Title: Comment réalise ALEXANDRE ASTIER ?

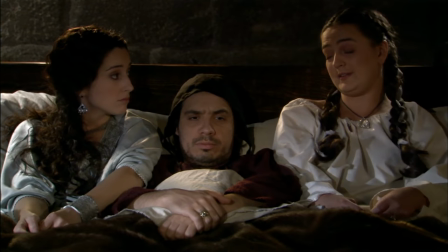Et du coup, il adapte son écriture et nous donne des pastilles de 3 minutes, tendant bien plus vers le théâtre que vers la création cinématographique.
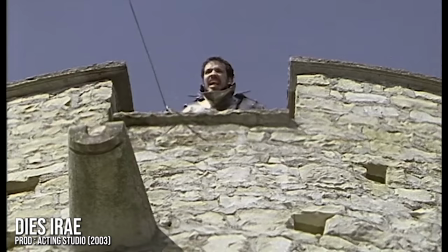Tous ces codes-là sont d'ailleurs présents dès le pilote de la série, Dies Irae, avec en plus des petites contre-plongées ou même des fondus, il y a encore des fondus.
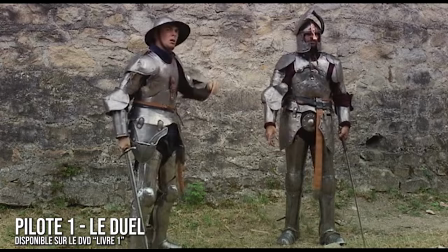Mais bref, il a et définira vraiment ce style dans tous les petits épisodes supplémentaires qui suivront, définissant réellement à ce moment-là la ligne de conduite de la série.
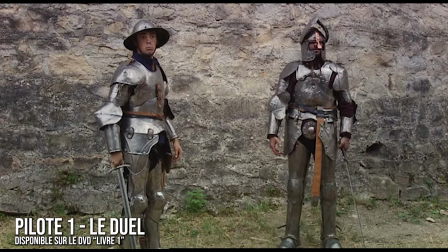Sa Majesté n'est pas bien divertie. Sa Majesté trouve surtout que c'est très long.
Certains diront que c'est la mort de la création audiovisuelle.
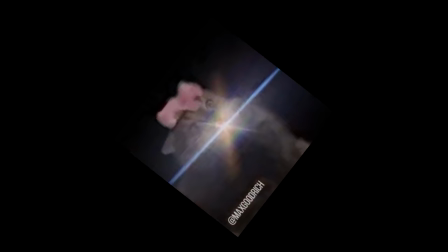Mais la télévision n'est-elle pas déjà la mort de la création audiovisuelle ?
The prophecy is true.
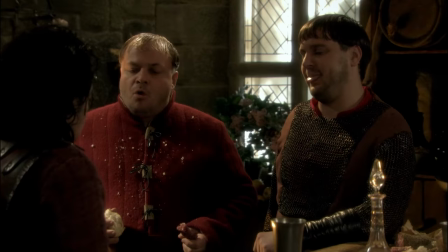Mais mine de rien, accepter une sorte de théâtre filmé est déjà un choix de metteur en scène qui affirme sa manière de faire.
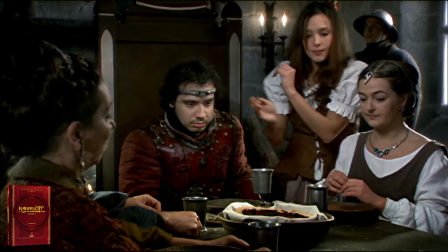Et puis surtout, on va pas être mauvaise langue, hein. Plus la série a avancé, plus on a senti chez lui une ambition de se libérer de tout ça.
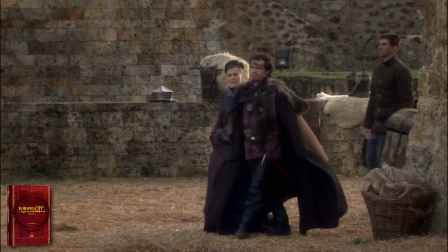Au-delà de tous les cadres fixes, champ contre champ, Didier Deschamps, dans la saison 1,
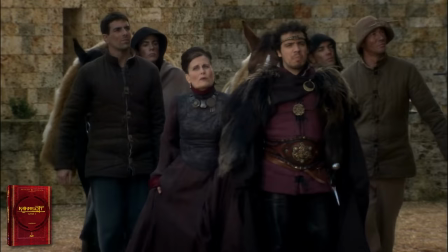on retrouve dans l'épisode 65 une caméra qui panne, qui tente de faire une sorte de travelling, ou alors dans l'épisode 100,
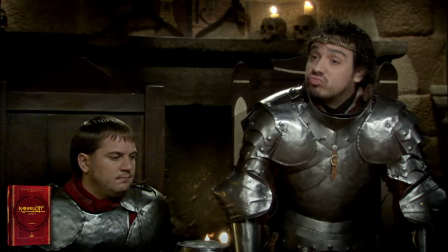un début de mouvement vers le haut, un tilt, et ouais, il y a un cut et c'est pas assumé jusqu'au bout, je prends un peu ce qu'il y a à bouffer parce que dans la saison 1,
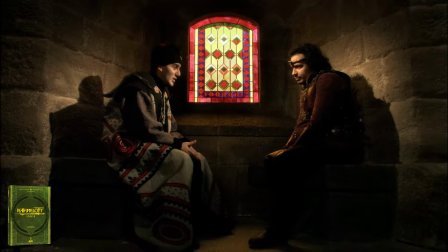c'est maigre. Non, c'est bon, allez-y, enchaînez.
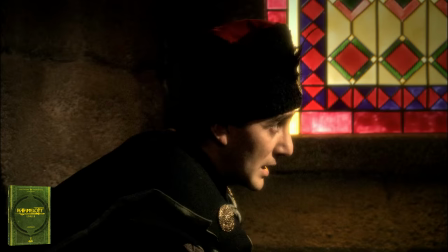Dans la saison 2, on retrouve un champ contre champ Avenue des Champs qui brise la règle d'être forcément en face des personnages pour tenter de filmer de profil,
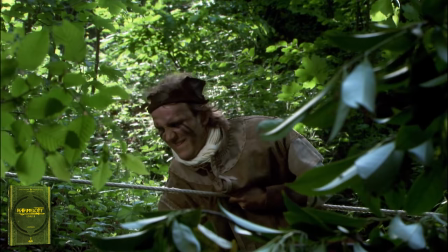notamment dans l'épisode 19 ou encore dans l'épisode 93,
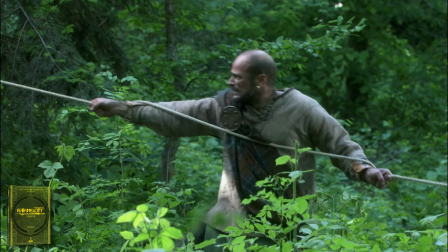ce qui devient là encore plus intéressant car les personnages étant à distance, le choix du cadre joue sur le hors-champ et crée du comique de situation.
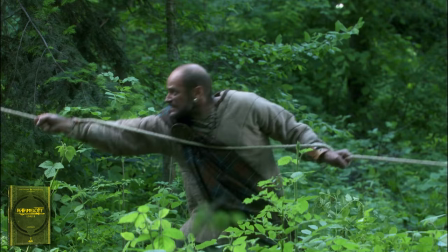Sire, il a des épines dans les pieds. Mais j'en ai rien à foutre, il se lève, on avance.
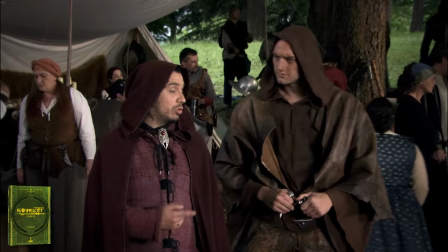On retrouve aussi maintenant une caméra qui bouge un peu plus, qui s'adapte au placement des personnages, notamment dans l'épisode 56 ou encore dans l'épisode 83,
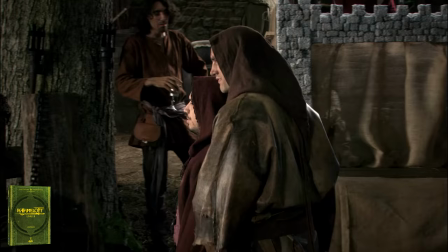tout cela participe à créer du dynamisme tout en laissant vivre les acteurs et leurs performances,
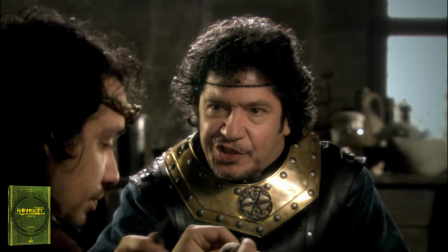ce qui est fait de même d'ailleurs dans l'épisode 67 avec des changements de focale, moins large, plus large, bon c'est pas grand chose mais ça aide à faire bouger un peu l'ensemble.
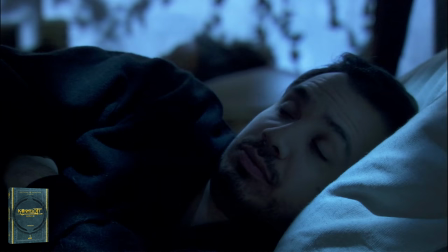C'est plus filiforme, plus fluide, ouais.
Dans la saison 3, attention, 2 nouvelles choses, une première qui mange pas de pain mais pourquoi pas,
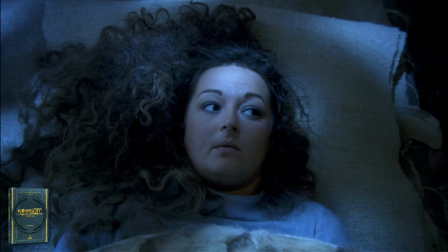à savoir l'utilisation de Top Shot, des plans filmés par le haut, dans les épisodes 94 et 97,
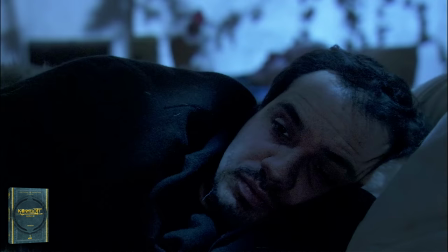là où on a toujours filmé normalement de face, on se retrouve maintenant par-dessus, ce qui nous rapproche en tant que spectateurs des personnages et de leurs pensées nocturnes.
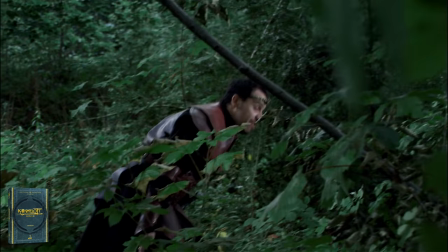Mais surtout, la saison 3 s'ouvre sur des plans à la première personne,
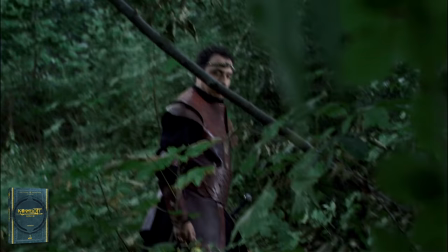pour illustrer une potentielle menace dans la forêt, posant le spectateur dans une position quasi voyeuriste dans la scène.
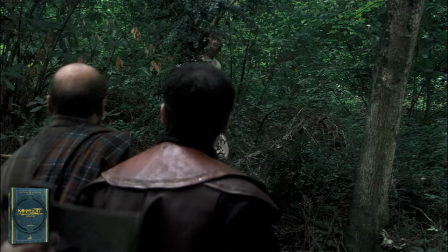Quand au final, c'est seulement Lancelot qui se cache dans les fourrés.
Quoi ? Quoi ? Qu'est-ce que c'est que cette histoire de bruit qui court ?
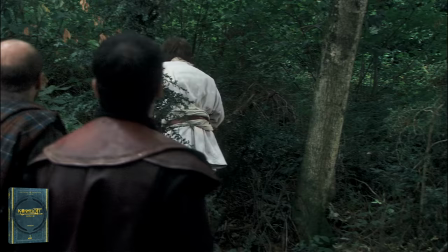Bon, je vais pas vous mentir, là encore une fois, ça réinvente pas la poudre. Mais on sent poindre petit à petit des envies de jouer un peu plus avec la caméra.
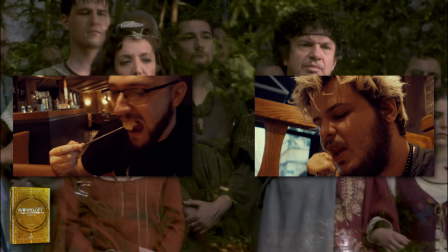Envie qui sera réellement démontrée dans la saison 4, quand nous observons pour commencer des fondus, qu'il y a encore des fondus, putain !
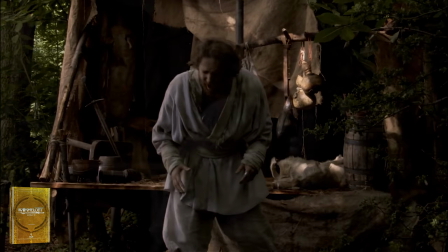Des doubles fondus même, ce qui illustre le passage du temps et ce qui illustre la confusion du personnage filmé.
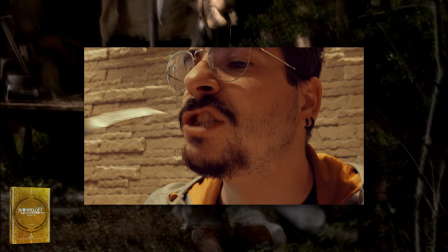Voilà, fondus pour tout le monde.
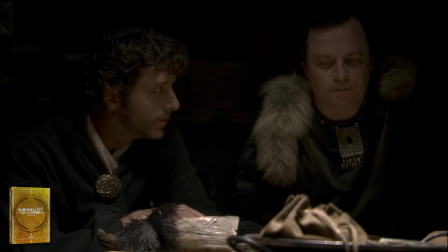Mais surtout, pour la première fois de la série, nous avons une discussion autour d'une table qui explose tous les champs contre champs sacs longchamps vus depuis le début de la la série,
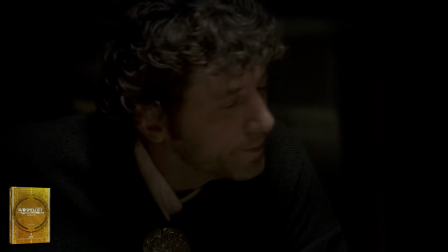parce qu'au lieu de rester fixe derrière les personnages, la caméra décide d'être posée sur un travelling, et hop, elle se balade autour des personnages, montrant de manière lancinante la conspiration grandissante qui approche, et annonçant surtout la manière dont seront réalisées les deux dernières saisons. Vous l'avez compris, Astier est quelqu'un qui s'adapte, et s'il crée du théâtre filmé, alors sa réalisation s'en ressent.
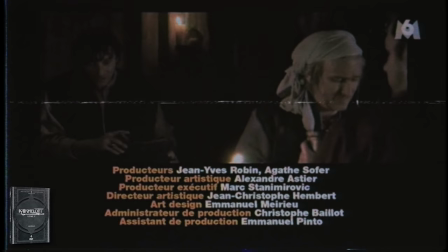Mais que faire à partir du moment où ses personnages ne restent plus enfermés et décident de partir à l'aventure ?
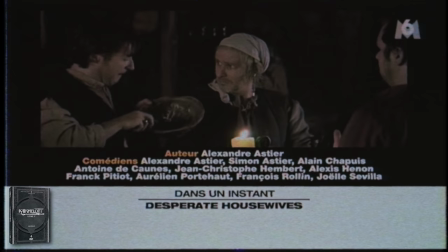Comme je le disais, la saison 5 a d'abord essayé en télé une diffusion en format court,
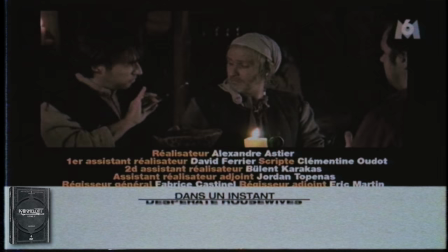mais cela ne s'adaptait pas du tout à la différence d'ambition de réalisation d'Alexandre Astier pour ce nouveau livre.
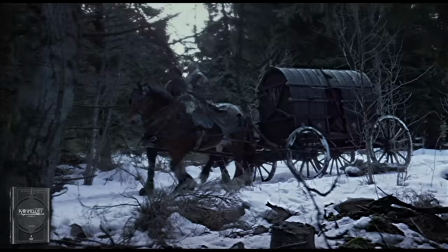Il a même changé de chef-op, et ça se ressent dès son premier plan. Un panoramique sur une calèche traversant une forêt enneigée.
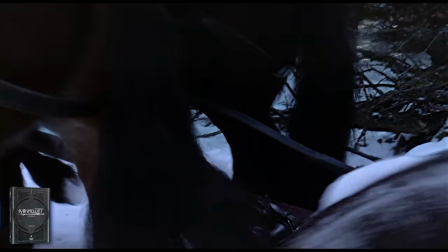C'est con à dire, mais en 4 saisons à filmer des personnages,
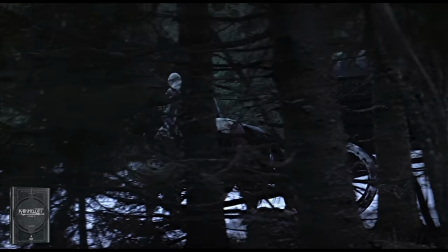c'est la première fois que le focus est mis sur un moyen de transport, un objet et pas un être humain.
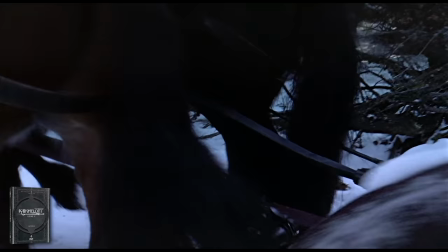Rien que ça, c'est déjà un bon gros changement. Ce premier plan enchaîne dans un fondu, sur un autre plan de calèche plus serré, puis fondu,
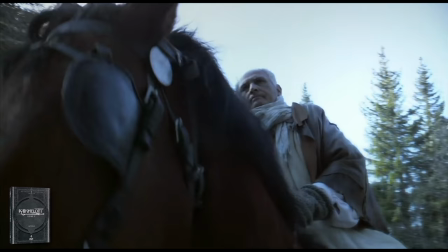on revient sur un plan plus large, puis fondu, replan serré, on tourne autour de la calèche, devant,
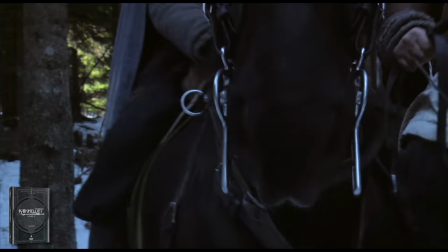derrière, dedans, avec des tonnes de fondu.